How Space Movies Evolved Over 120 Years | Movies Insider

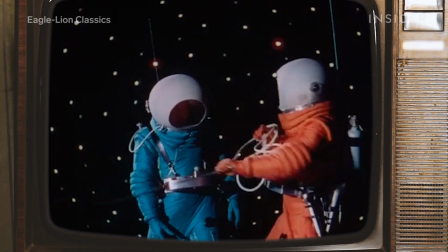[0:00]
In this shot from 1950's Destination Moon, these stars were actually 2,000 light bulbs from car headlights.
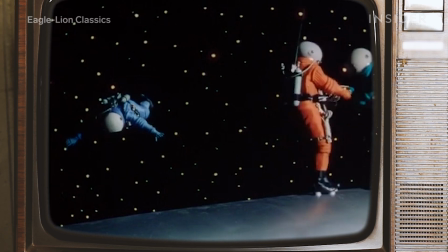[0:08]
It was probably the most realistic portrayal of space at the time.
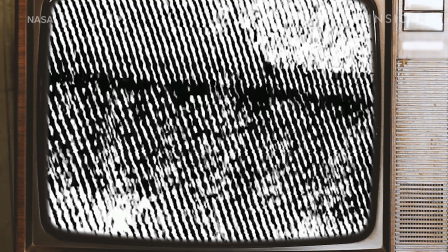[0:13]
But 68 years and several real-life space missions later,
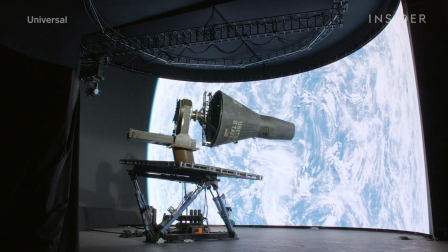[0:17]
First Man used state-of-the-art LED screens to project realistic renders of the solar system and the moon's surface,
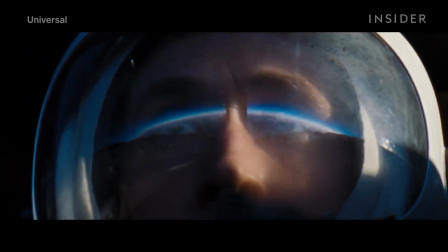[0:25]
even adding a reflection on Ryan Gosling's helmet. It took decades of technical breakthroughs to get to this point,
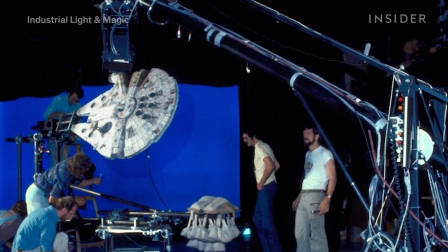[0:33]
from intricate wirework and robotic cameras to CG legs floating in zero gravity.
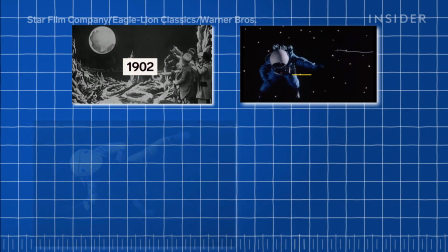[0:39]
Here's how space scenes have transformed over 120 years.
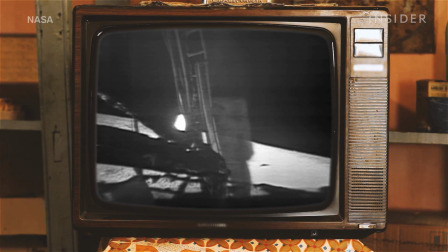[0:44]
Long before humankind took their first steps on the moon, filmmakers sought to bring their stories to space.
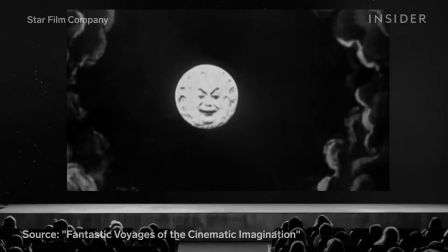[0:51]
In 1902's A Trip to the Moon,
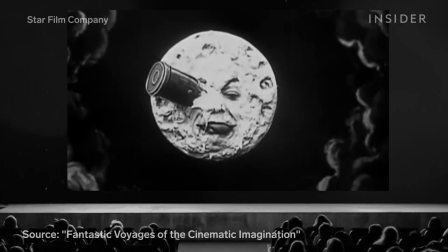[0:53]
director Georges Méliès created the illusion of a capsule landing in the moon using a substitution splice,
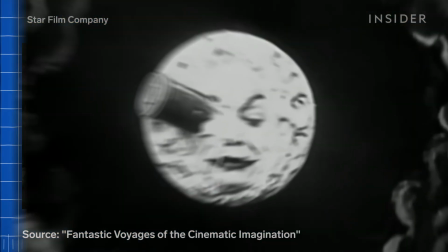[1:00]
first shooting the actor playing the moon, then adding the capsule in another shot and combining the two frames.
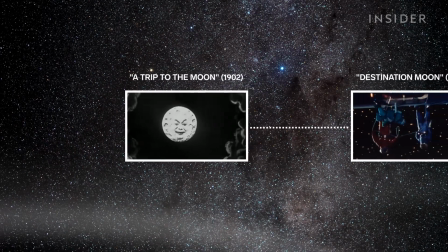[1:07]
While this iconic shot is obviously fantastical, Destination Moon wanted to be as scientifically accurate as possible.
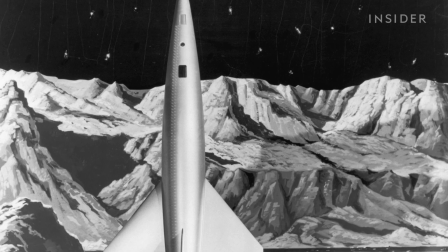[1:15]
However, the filmmakers had both a limited scientific understanding of space and a limited toolbox for special effects.
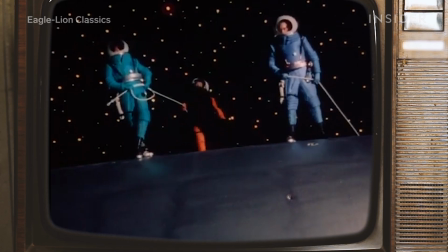[1:23]
In addition to using light bulbs for the stars in deep space, the cast also used a matte painting as a backdrop,
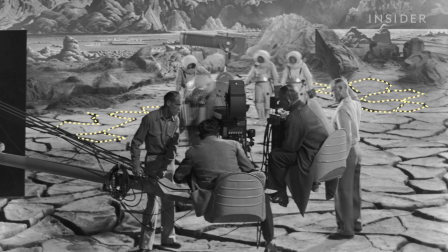[1:29]
with small cracks to create the illusion of perspective on the moon. But the biggest innovation at the time? Wires. To create the illusion of low gravity,
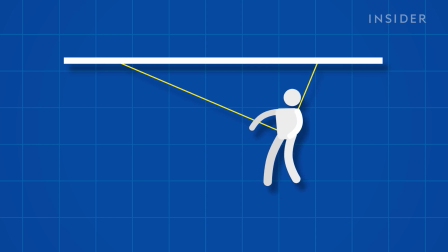[1:39]
director Irving Pitchell attached the actors to piano wire run through a pulley system and controlled by an overhead crane.
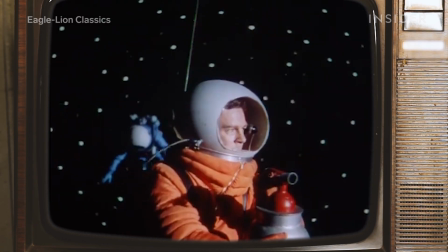[1:46]
This effectively lifted the actors off the ground, but keeping the wires from showing up on camera was a lot of work.
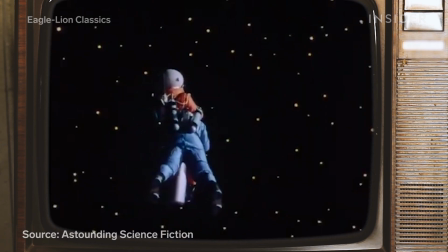[1:53]
According to writer Robert Heinlein, the set lights could make the wires visible on camera during filming.
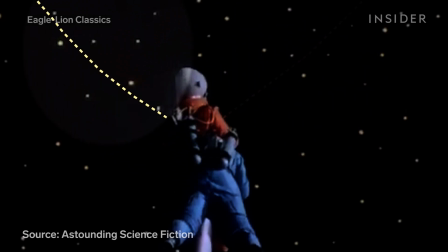[1:59]
If the wires were seen in the take, they'd have to start all over again.
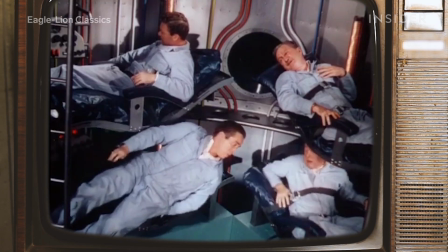[2:04]
The movie also wanted to show characters moving as the ship left Earth's orbit.
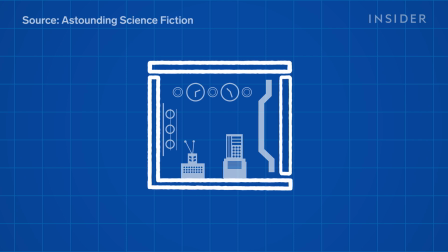[2:09]
To create the illusion of a person walking around all sides of the ship, the crew built the set with a fixed camera and 2 gimbals.
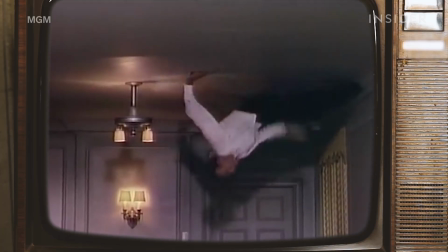[2:16]
That way, the camera could rotate in sync with the set. It was similar to the rig that allowed Fred Astaire to famously dance on walls in 1951's Royal Wedding.
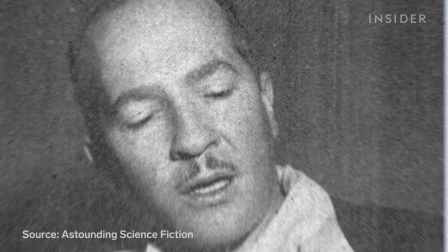[2:25]
All of these innovations took a lot of time and money. As Heinlein wrote, realism is confoundedly expensive.
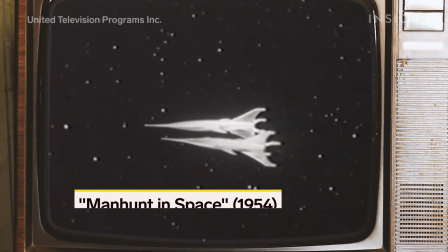[2:33]
Perhaps for that reason, space scenes throughout the 1950s and 1960s frequently relied on the audience's suspension of disbelief.
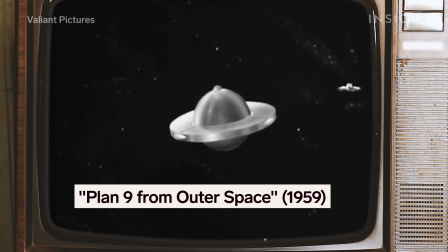[2:41]
Take this shot of a flying saucer in Plan 9 from Outer Space. It's clearly just a toy on a string.
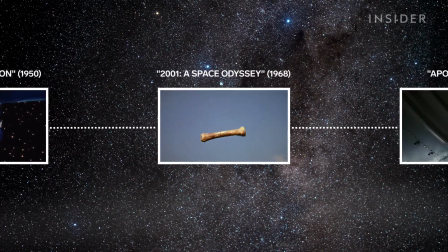[2:47]
But that would all change drastically in 1968 with 2001: A Space Odyssey.
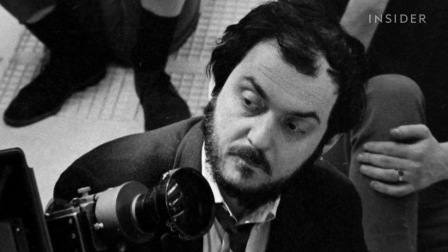[2:54]
Now that humans had actually gone to space, Stanley Kubrick needed to redefine what futuristic life in space would look like.
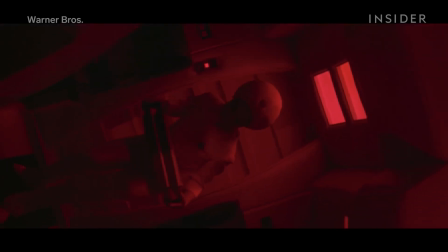[3:01]
And he did so by pushing the limits of visual effects.
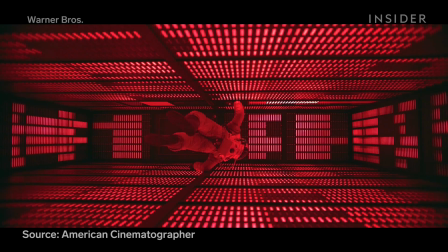[3:05]
When it came to wires, Kubrick found that by simply placing the camera on the ground, the actors' bodies would naturally block the wires from view.
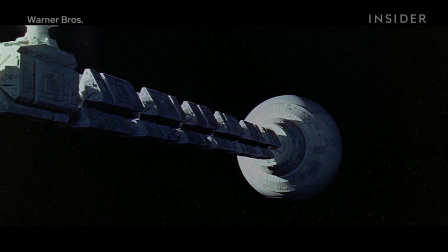[3:14]
But the zero-G illusions got much more elaborate.
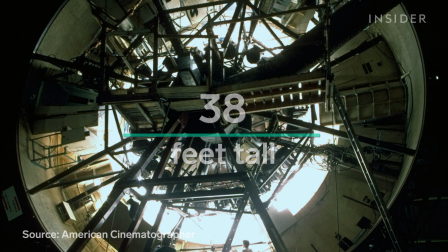[3:17]
The team built a 38-foot-tall centrifuge that rotated at 3 miles per hour to imitate artificial gravity.
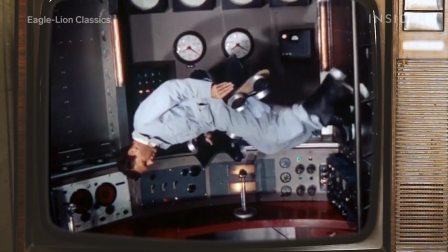[3:25]
Unlike the rotating set in Destination Moon, this one had 2 cameras,
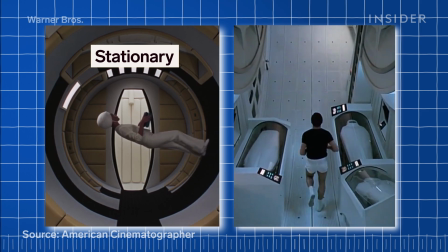[3:30]
a mounted one that moved along with the set, and a dolly camera that moved with the actors.
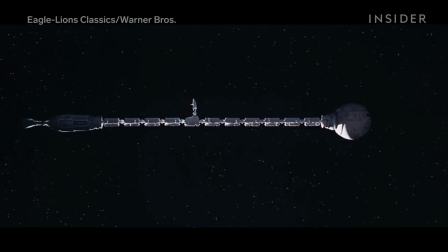[3:35]
But not all the sets were gigantic. These models were much more detailed, elaborate, and closer to real NASA spacecraft at the time,
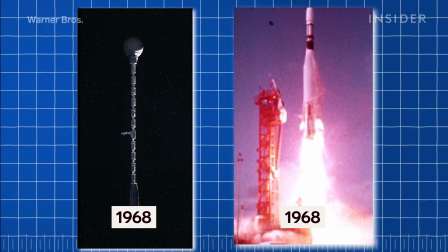[3:43]
thanks to Kubrick's famously obsessive attention to detail.
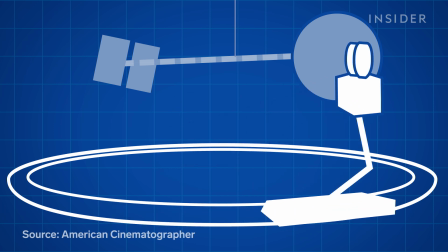[3:46]
To make the miniatures look like they were moving, the camera was driven along a track on a motorized mount around the models.
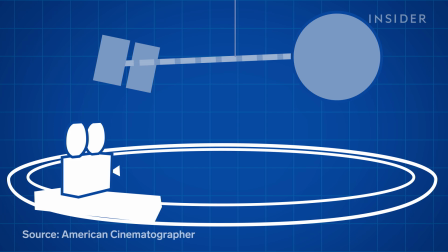[3:53]
This method made it possible to exactly repeat camera moves. The crew would do one pass of the Discovery, another pass of the stars, and then combine it all into one seamless shot.
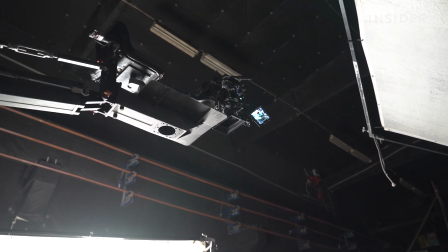[4:04]
Kubrick basically created an early form of motion control cameras.
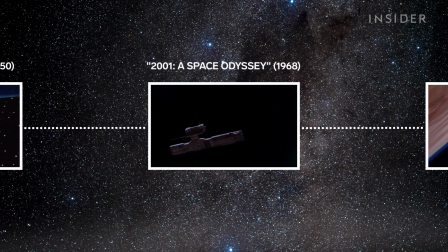[4:08]
And these new cameras revolutionized the space saga with Star Wars.
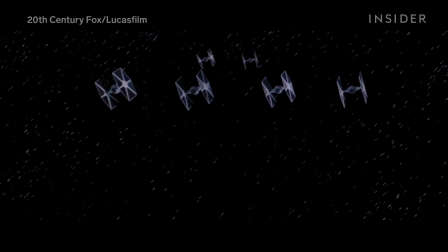[4:13]
With A New Hope, George Lucas wanted to create awe-inspiring space chases and battles.
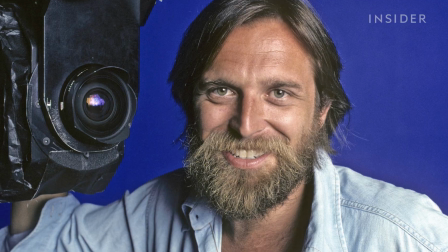[4:19]
And audiences could be right in the action, thanks in part to a man named John Dykstra and his new camera called the Dykstraflex.
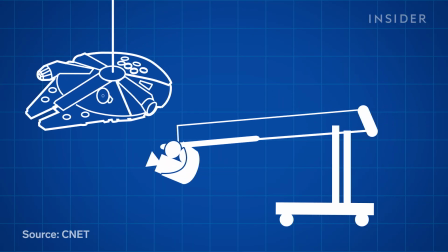[4:28]
The Dykstraflex was programmed by a computer to move around the miniatures in such a way to create the illusion of speeding through space.
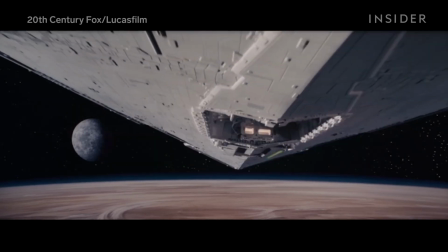[4:36]
Like this imposing angle of the underbelly of a Star Destroyer, or this shot during the Death Star dogfight that appears to be from a pilot's point of view.
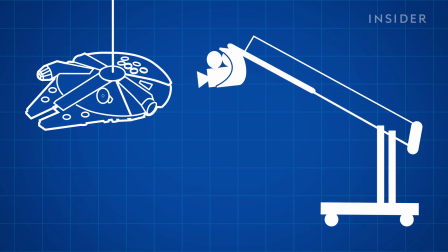[4:45]
The camera's precise programming also made shots easily repeatable for seamless compositing.
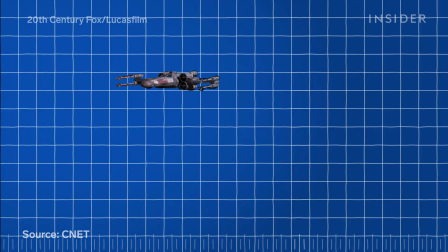[4:51]
It's why multiple models could be shot separately and then combined during the dogfight.
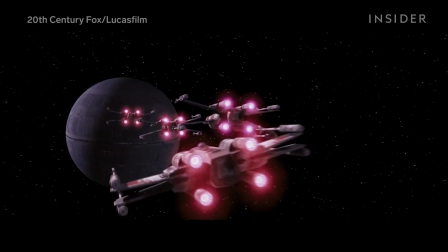[4:56]
It's also why the Death Star really looks like it's floating up in space, when in reality, this close-up was shot in a parking lot.
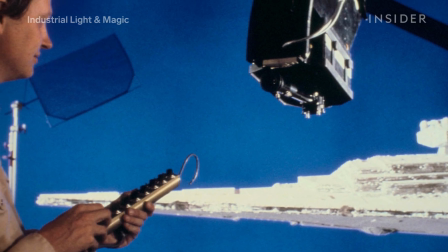[5:03]
Motion control cameras can be seen again and again in space movies.
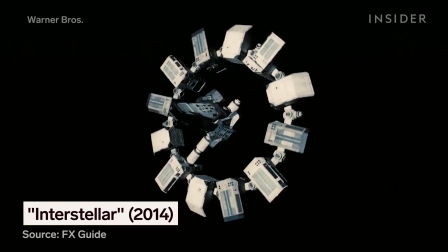[5:07]
They were used in the Star Wars sequels throughout the 1980s and all the way through 2014 for the practical models of Interstellar. But all of these movies were about fictional space travel. Things needed to be a lot more realistic with Apollo 13.
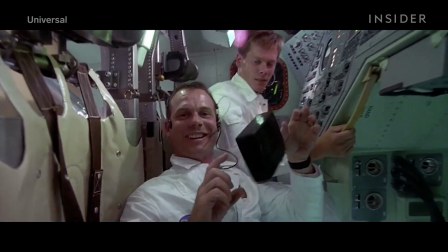[5:22] Houston, we have a problem. Oh boy, what's going on here? Flight, let me get back to you.
So director Ron Howard put the cast in actual zero-G for wider shots.
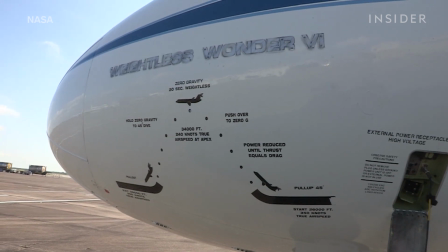[5:31]
It was the first movie ever shot on NASA's KC-135, where real astronauts trained for space conditions at the time.
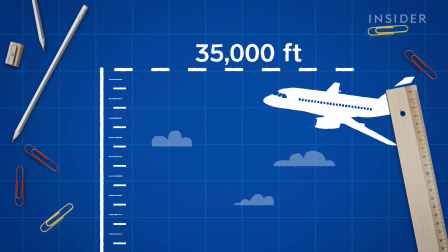[5:38]
The plane flies up 35,000 feet in the air before plunging back to Earth.
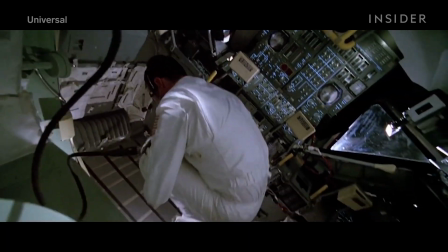[5:44]
This renders all passengers weightless for 25 seconds. No wires needed.
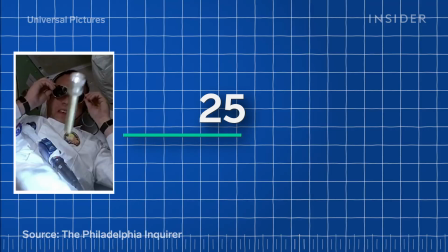[5:49]
The crew only had 25 seconds per ride to shoot,
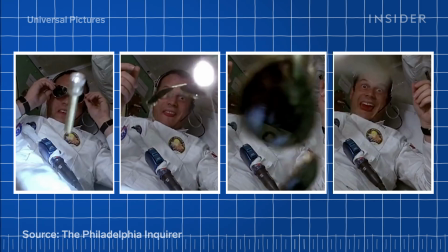[5:52]
so the filmmakers broke down each scene into small chunks, and then later used wires on set for close-ups.
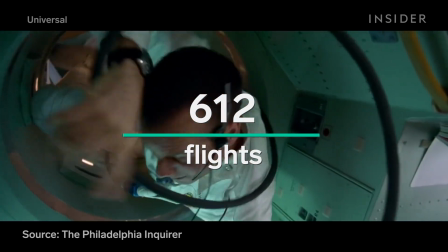[5:59]
In total, the cast and crew took 612 flights, adding up to nearly 4 hours of weightlessness.
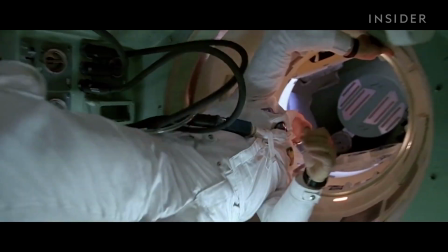[6:06]
Shooting on the Vomit Comet looks authentic, but the limited zero-G windows make it a logistical nightmare.
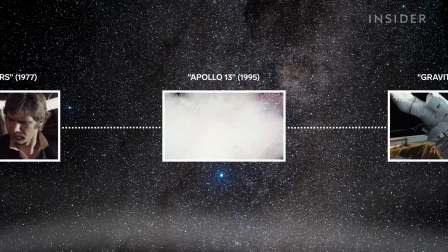[6:12]
And what do you do for shots that need to be much longer?
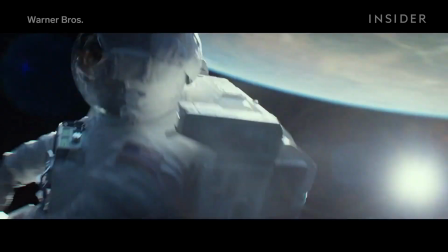[6:17]
Gravity contained harrowing continuous takes in space that lasted as long as 15 minutes,
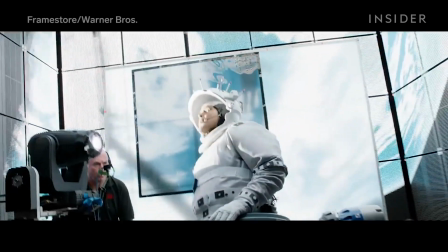[6:23]
making it difficult to both move and light the actors properly. We went to incredible lengths on the movie Gravity to portray microgravity or zero gravity.
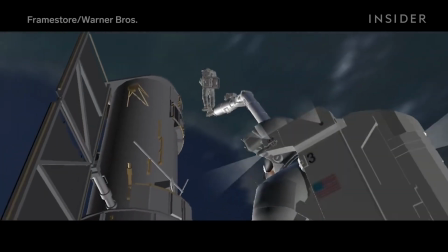[6:33]
First, the crew relied on pre-visualized animations that showed what the movie would look like before shooting took place.
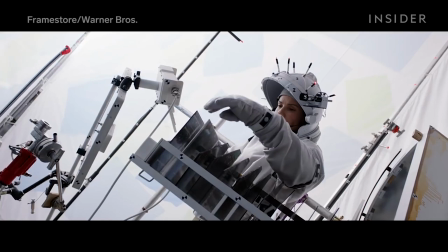[6:40]
Studying hours of reference footage to create the digital characters also helped them imitate weightlessness more accurately.
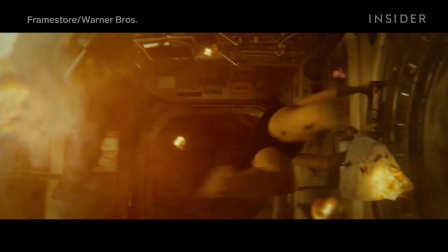[6:46]
People do not move slowly as though they're underwater in space. That's a common misconception.
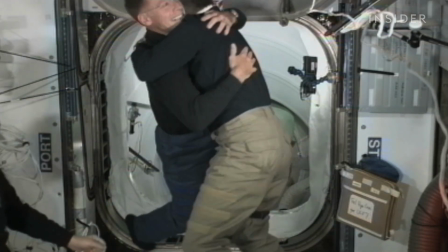[6:51]
If you watch those astronauts, they move really quickly because there's no air resistance. To tackle the sequence where a debris storm hits the characters,
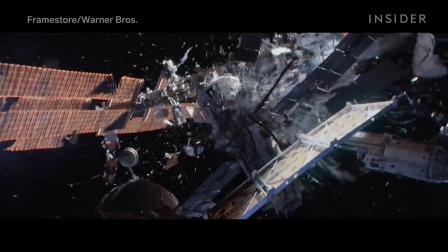[6:59]
director Alfonso Cuarón and cinematographer Emmanuel Lubezki invented a new technology called a light box.
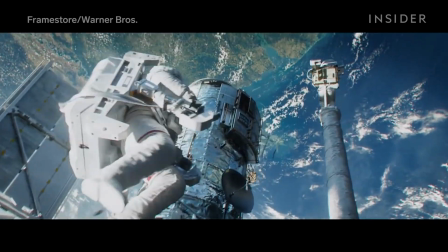[7:06]
We were going to run for 15 minutes without a hard cut. We had to be able to plan the lighting and have perfect continuity because everything was going to need to sit together.
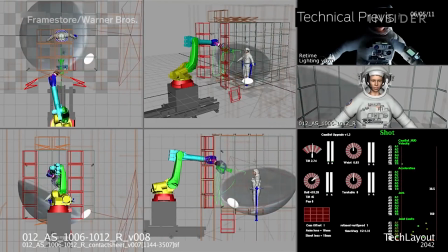[7:14]
The light box built on existing technology.
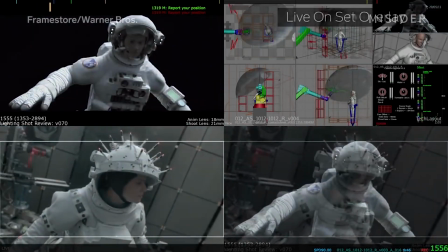[7:17]
Sandra Bullock and George Clooney were strapped into tilt rigs while their space journey was captured by motion control cameras.
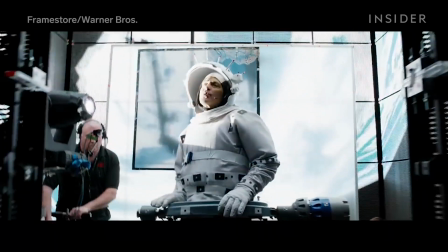[7:24]
All of that was inside a box covered with LED panels that could, for example, show real images of Earth from space as the backdrop.
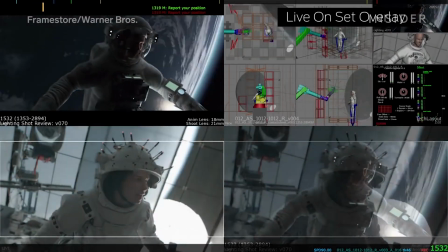[7:33]
Because it was all programmed, they could change up the lighting faster than any normal studio light, which came in handy for the scene where they're hit by space debris.
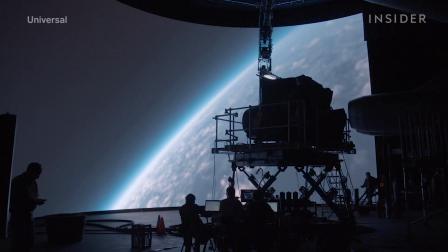[7:42]
Movies like First Man built on the light box and went even further with LED screens.
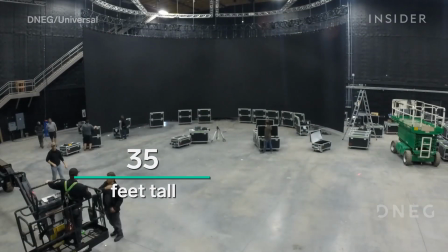[7:48]
Director Damien Chazelle used a 35-foot tall, 65-foot wide LED screen to provide dynamic,
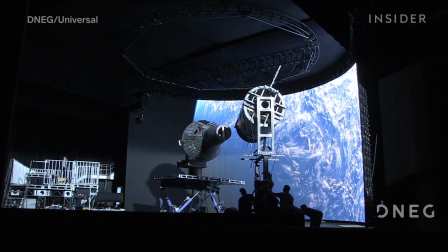[7:56]
180-degree views of space in real time. That meant the Gemini space capsule leaving Earth could be captured in camera.
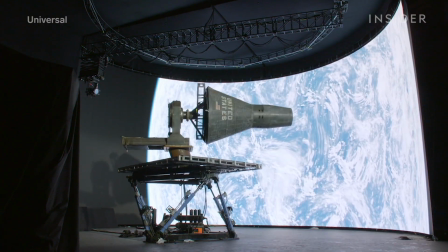[8:03]
And because this life-size model was motorized, the camera didn't need to fake any movements.
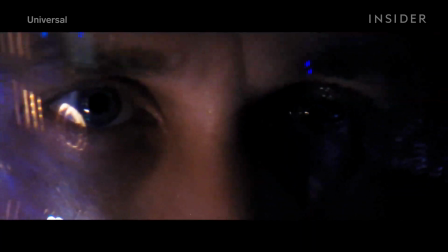[8:08]
You could even get this convincing lunar reflection on Ryan Gosling's helmet.
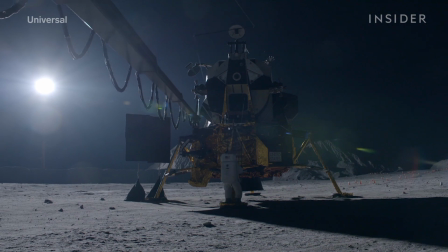[8:13]
Making the moon realistic took a lot of effort as well.